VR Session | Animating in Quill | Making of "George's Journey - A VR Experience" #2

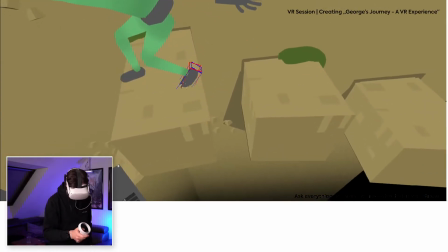move this and the foot as well.
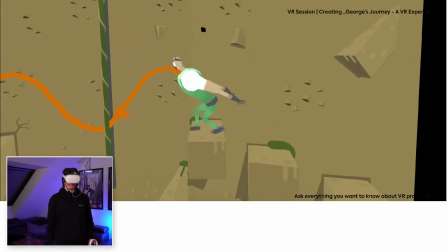But now I think I'll have a nice position for him
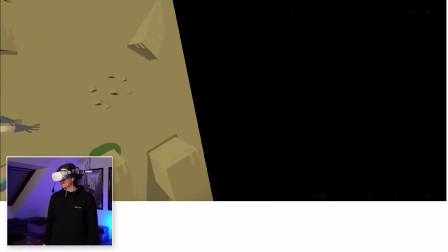right before he jumps, so to get his whole energy right here. Then
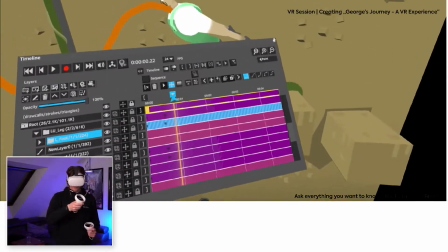I'm gonna do the position. I think the next one I'm gonna do is when he actually jumps up.
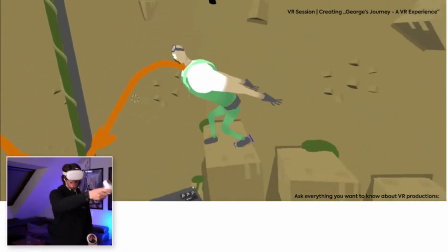So, or when he's in the air actually.
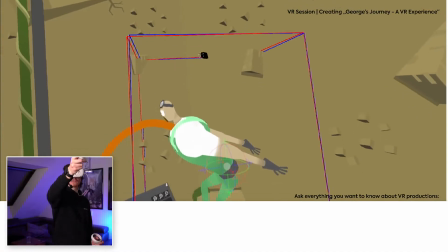Alright, I'm just thinking about how I'm gonna do this right now, but I think I can just grab it right here.
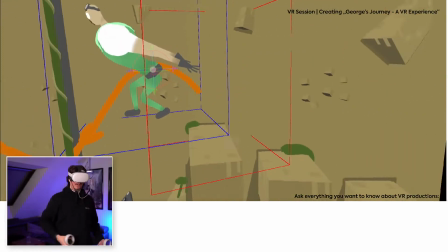Yeah, that's working. So I'm just gonna be focusing on like his hips, where they should be in this case,
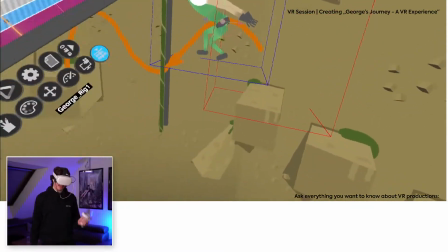as a kind of center of mass. In his proportions, I think the center of mass will be the totally different point.
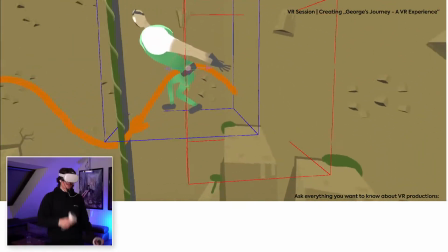I mean, it's kind of up here. But with his proportions, that would be at a totally different place, I guess.
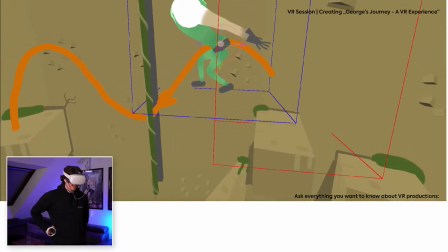But yeah,
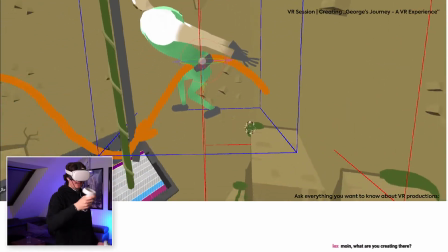I think I'm just gonna move him right here, and from there on, I'm gonna...
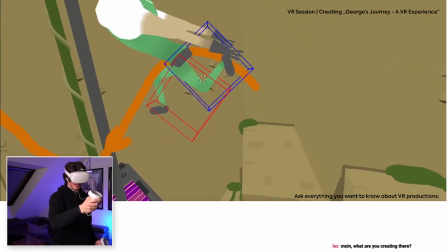Yeah, I think there I'm just gonna animate it how...
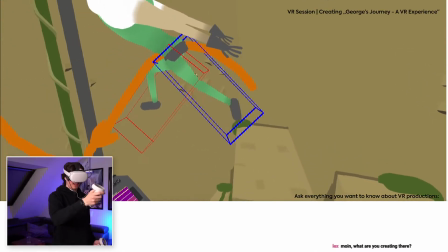Or position him like I think it would look like if he would jump like this.
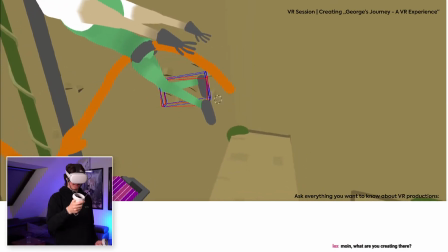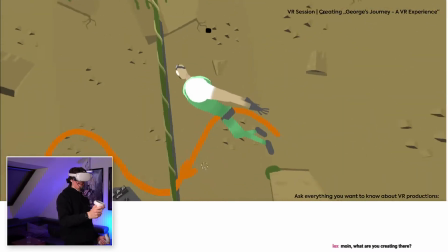Alright, he's jumping.
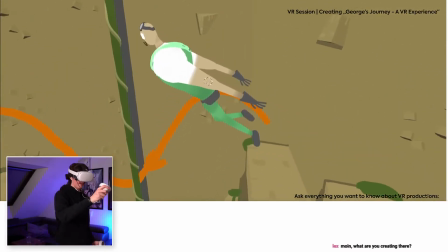Okay, yeah, but I think that looks quite alright, but I think I'll have to
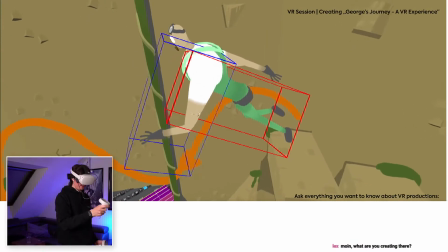do a little bit of work when it comes to the rotation of him, because he's not really
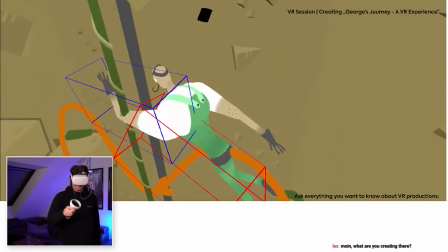flying towards the rope. He's more like missing it. And we don't want George to fall at this point in the story.
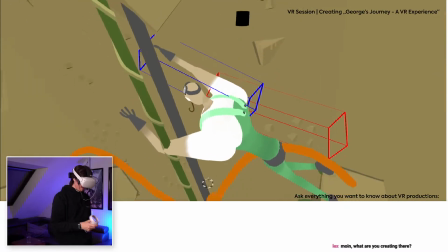So I'm just gonna grab another arm, because it's going up as well.
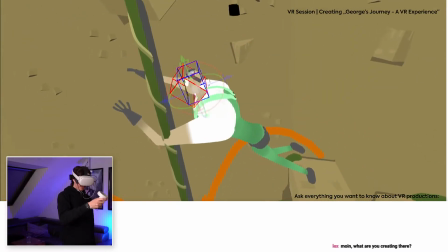Just like this, and he's gonna focus the point where he's gonna grab.
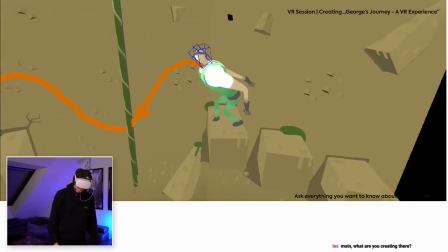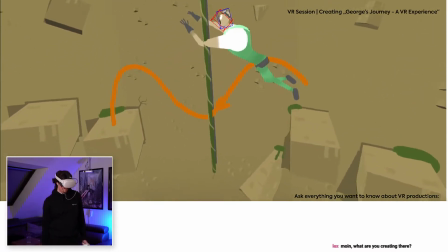So maybe I'll have to adjust the point from where he's jumping.
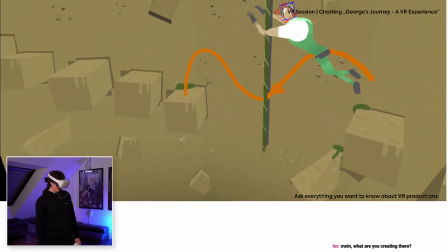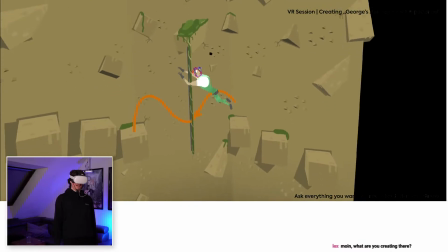actually. All I have to do, have to make him just a little bit smaller maybe,
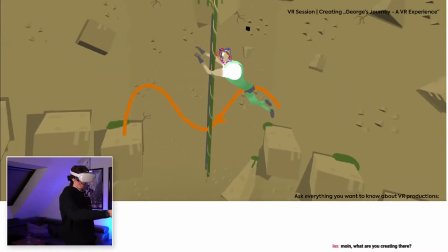so that it is more challenging, because now it seems like he could kind of get to this point even before,
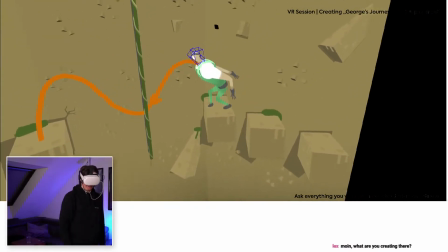and he doesn't have to fall down like this.
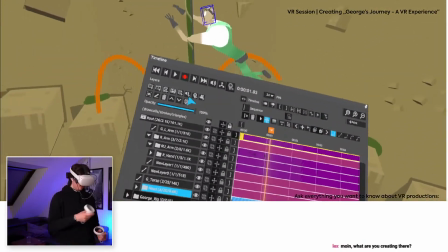So maybe I'm gonna go to a point, I'm just gonna
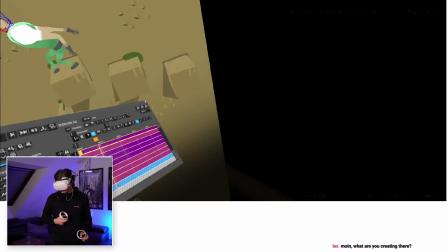like delete or say I don't want to have auto frame on. Oh, Lex is there.
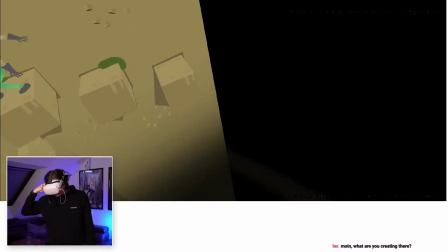Moin! What are you creating there?
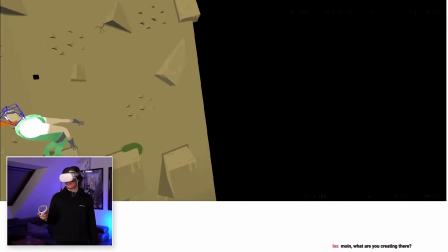I'm actually creating an animation for our upcoming virtual reality short film.
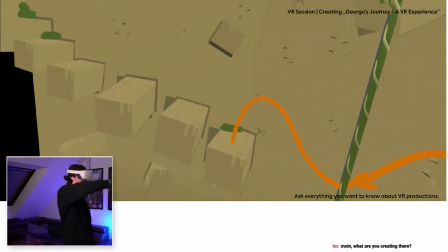And last stream I did like this environment in 3D, like in Quill.
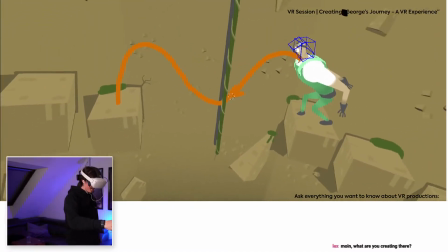And now I want to animate him jumping on that rope thing and then like, how do you call it?
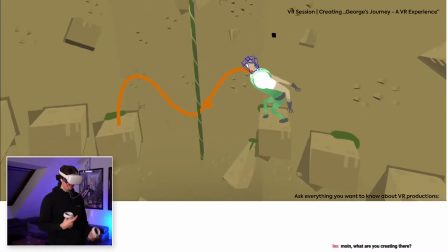Swinging to the other side and landing right here. But I just noticed that he might be a little bit too big in the scene.
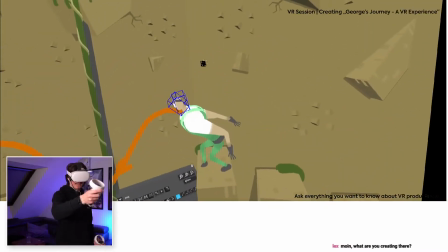It seems a little bit too easy. So I want to resize the whole thing. And how I could do it is grab this again.
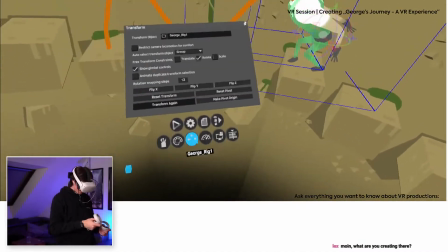I can just maybe... scale is not enabled.
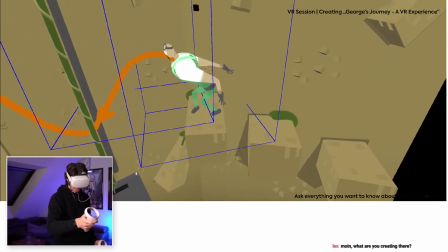So now I can shrink him just a bit. Maybe just like this.